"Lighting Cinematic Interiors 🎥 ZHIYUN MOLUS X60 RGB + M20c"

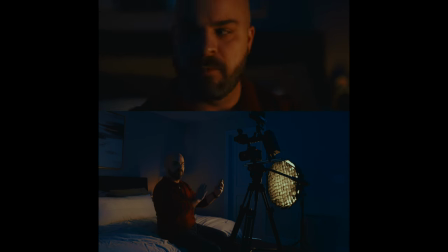8:09 So what I'm doing there is I'm moving the key light more to the side to be a little more dramatic, a little more opposite camera, upstage lighting. Here, I'm still not loving it, I'm just not loving the quality of light and it's a little too shadowy for my taste.
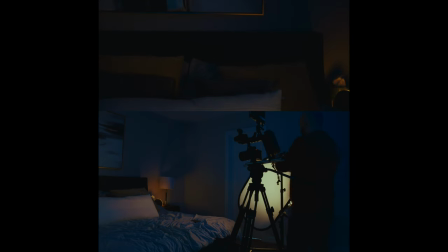8:26 So what I'm going to do, just a little 5-in-1 diffusion here. It's going to spill a little more onto the rest of the set, but that's okay because we're filming a close-up. So it doesn't matter. And that has cut the light significantly, so we can't quite do that.
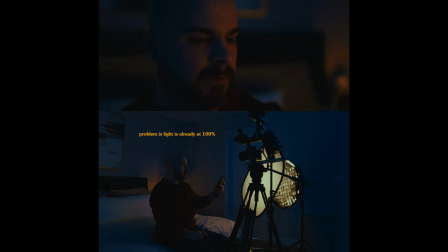8:44 So let me change my shutter to 1 50th. That's brought up our levels a little bit. Can bump up the ISO a little bit there. Oh, too much. Just totally changes the look. Problem is I'm at, I think I'm at 100 on that light.
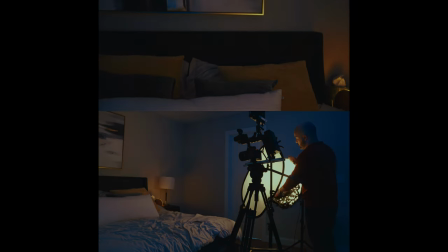8:57 And that Zhiyun. Let's leave the ISO where it is. Let me take off the eye crate. See how much level that brings in.
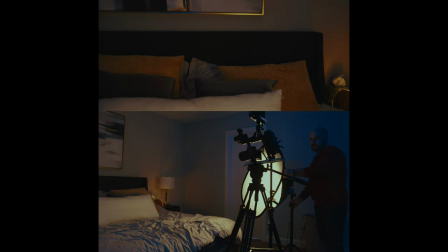9:04 I'm going to truck the light in a little bit too. Nice.
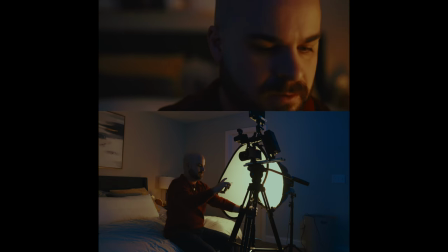9:08 Let me move the diffusion a little bit closer to me so that we're getting a nicer kind of wrap there.
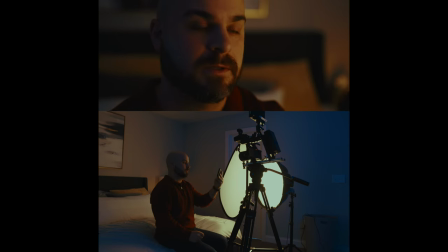9:14 It is spilling a bit onto the background more than I would want. So we can put a little bit of the egg crate back on.
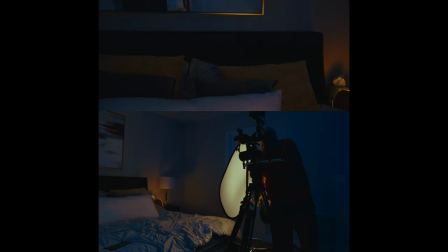9:21 So we'll just sort of put the egg crate on half of it. I don't know if you can see that.
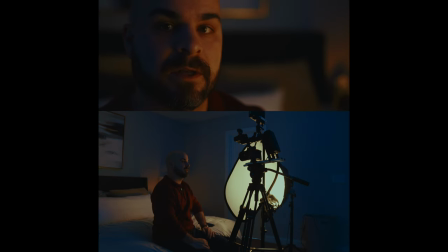9:31 Cool. I'm happy with that. In fact, I think we can even go back to 180th. All right, let's do 160 for shutter. Just get those levels down a little bit there. Okay. Dramatic pose.
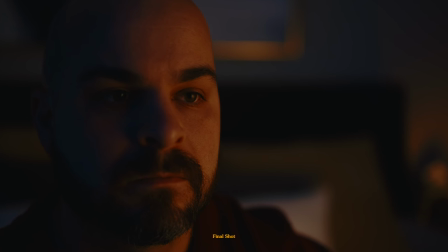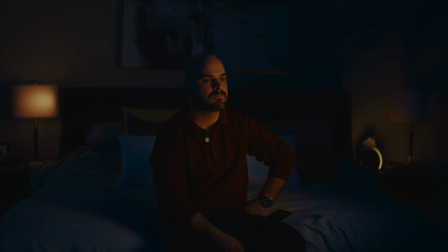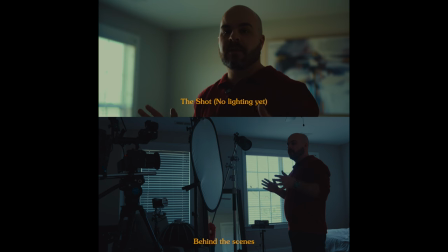10:00 Okay, we're gonna do an interior day sunny. So again, I like to set the levels of the room.
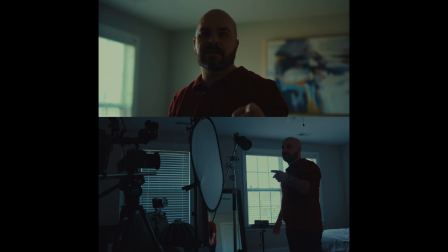10:07 You know, what do I want my window to be at? What do I want my sort of shadows to be at? So I put some ND on the 50 millimeter. It's f1.8.
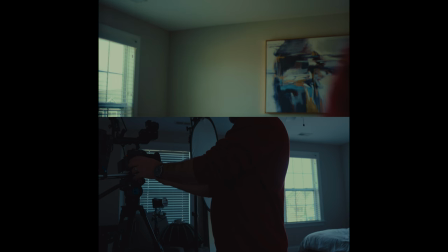10:16 And let's go ahead and stop it down until I get the sort of exterior level where I want it.
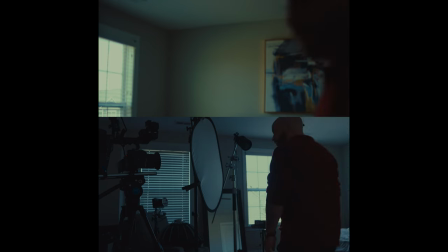10:23 Yeah, right about there just below clipping. Lots of nice kind of interesting shadows in the room.
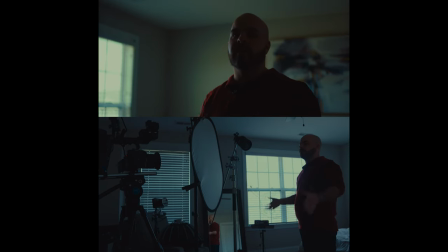10:29 And again, we can always bring it up. Now, this is a different situation from the last one in that in the last scene, you know, we started on a black canvas. The problem here is that our black canvas is competing with a big window. So we need bright light.
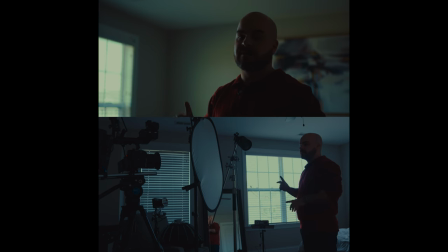10:44 I've challenged myself to only use these two Geon lights. One of them is 100 watt, one of them is a 60 watt.
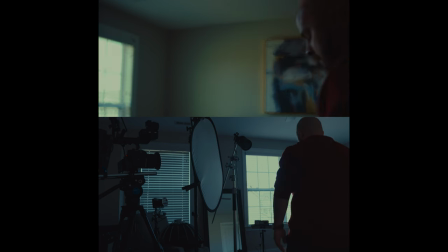10:50 So that's not a ton of light. But let's see what we can do here. And I am at white balance 5500 Kelvin.
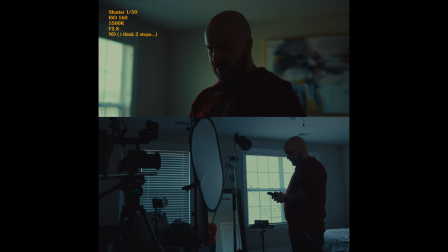10:57 Let's go ahead and strike this light. This is the x60.
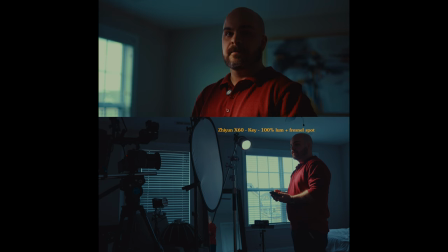11:03 Alright. And so what I'm doing here is again, the light is not coming from outside this direction, it's actually going the other direction. But the reason why I'm showing a window in this scene is to imply, hey, there's natural light coming into this room.
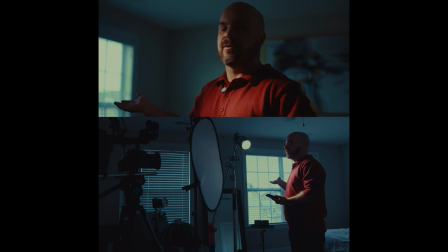11:19 So you don't know that the sun's not coming through. I mean, really, it's pretty much overcast right now. You know, there's no master shot. This is just a cinematic daytime shot of just me.
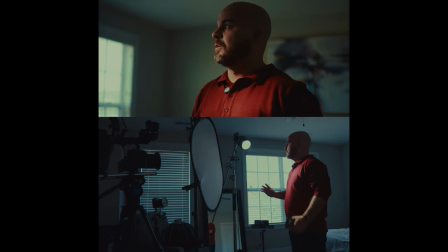11:31 I'm the only subject in this scene. So we can cheat a little bit here. So what I'm doing here is I have my x60. I've set it to daylight temp. I've matched it to the window colors. I used a little color picker and made sure it was a perfect RGB match. It's at 100%.
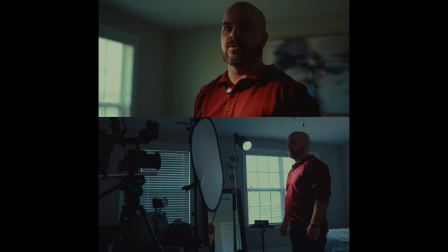11:47 What I'm doing here is there's a principle with natural daylight light called hard on the body, soft on the face. And so what you can do here, and you see it all the time in movies, all the time, once you notice it, it's like impossible to unsee it. What you can do is have hard light on the body, and you can just start to have the hard light sort of kiss the bottom of the face.
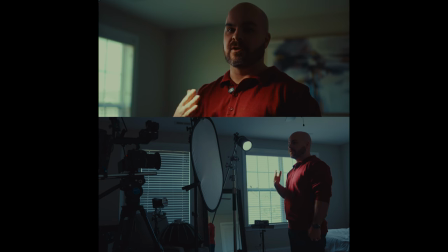12:07 And then from there, you can do some beauty light.